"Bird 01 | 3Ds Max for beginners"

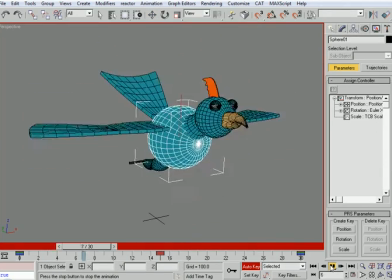4:05 So if I press play, that's the up and down motion for the bird. Alright, which is nice.
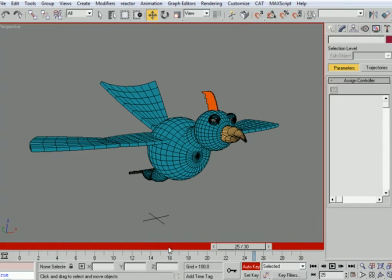4:14 So let's actually lower it down a bit because it's probably too high.
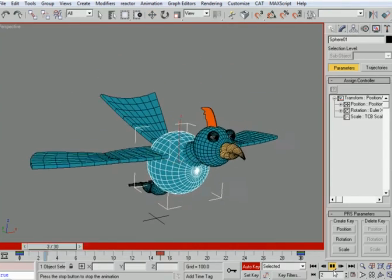4:22 Alright, and see how it goes like this. Alright, so this is... Actually, it doesn't go all that high. But because it's a cartoonish bird, cartoonish type of animation, remember, animation is an exaggeration of life.
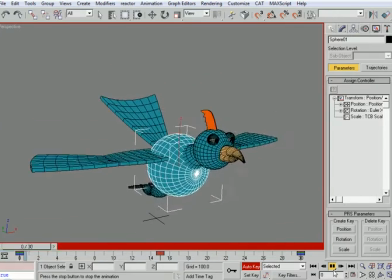4:38 You see, you don't do it exactly like it happens in life. You exaggerate it to give it the impression of being alive. So that's it for the up and down motion for the body. Now we're going to work on the wings.
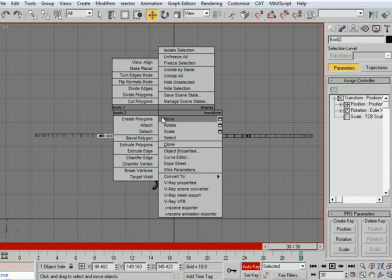4:53 So we take the left wing or the right wing, depending on whichever direction you're looking at it, and you rotate it up.
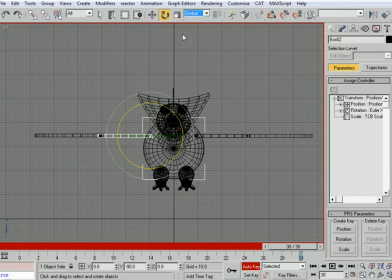5:01 Now remember that you need to be in gimbal mode when you animate rotation, right? So before you animate rotation, you go to gimbal and you rotate up. You look down here to see how much you're rotating up. Let's say minus 45 degrees.
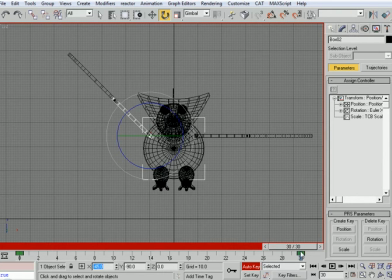5:21 All right, so that's that should be at the beginning and at the end. Before we do that, when the bird is going up, forget about what I did. Let's remove this animation for the wings. Delete.
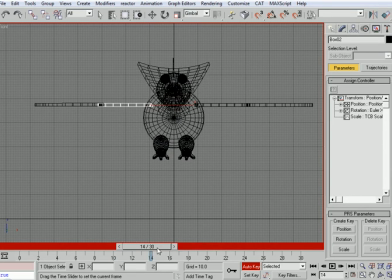5:39 When the bird is going up, the wings should go down or should go up with the bird. When the bird is going up, the wings should go down so that the body gets lifted up, which means that at the beginning, the wings should be up because they're going down.
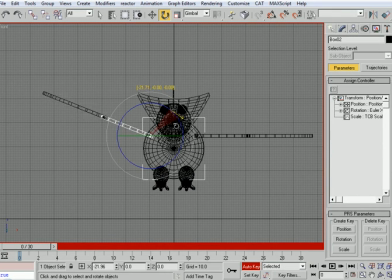5:57 So at the beginning, I rotate them up again, say 45 degrees. And the same goes for this wing here.
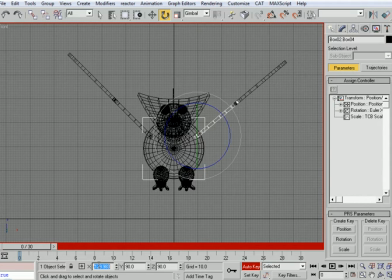6:12 Negative 45, which is negative 135. Because 90 is the offset between the two. So if you add 45 to 90, you get 135. Let's choose angle snap to make the work easier. So here, I'm going to set keyframes for both these,
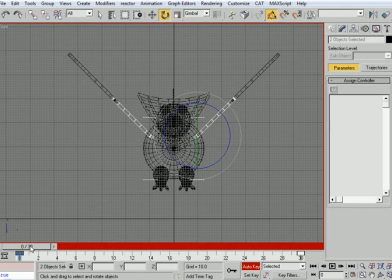6:31 and I'll press shift and copy the keyframes to the end so that at both ends, we have the wings up.
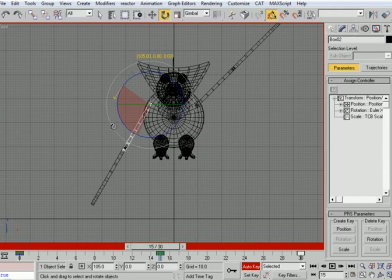6:38 But halfway through, we're going to rotate it down, say to 90 degrees from this side, and 90 degrees from that side. So if you press play, we start to get something.
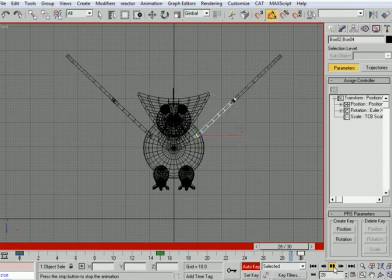6:55 And if you look at the curve of this,
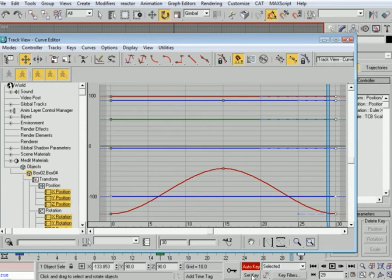7:00 we see that it's nice and smooth because of the interpolation that we set to auto at the beginning. If we set it to linear like this, look at this wing here compared to that one.
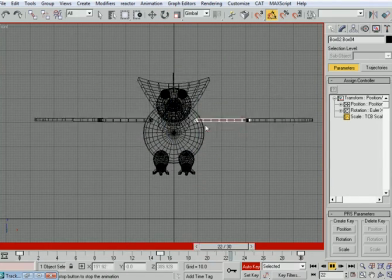7:19 Okay, this one is automatic. It's mechanical. It's not really natural.
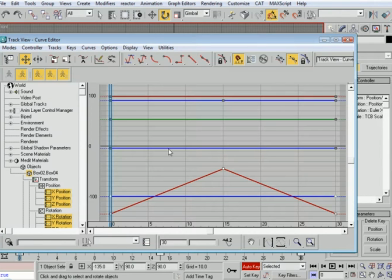7:27 So we go back and interpolation auto. Anyway, now that we have done this,
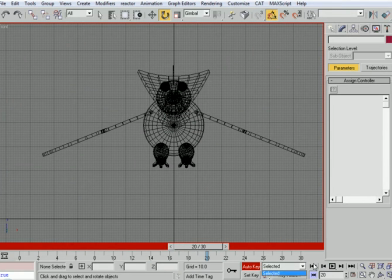7:39 we need to work on the other wing, which is this one.
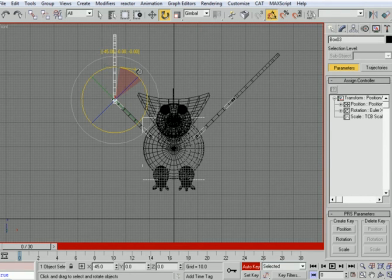7:44 At the beginning, I'm going to rotate this up to make it look a bit straightish, so 45 degrees, and the same goes for that one. Alright, I will set keyframes for both to create keyframes, and I'll copy till frame 30,
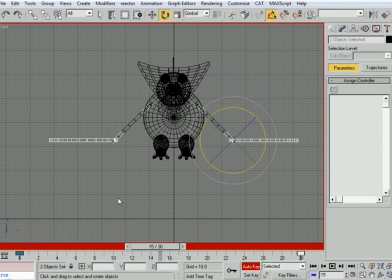8:01 and at 15, which is halfway through, I'll rotate this downwards like this. Alright, so just following the same logic.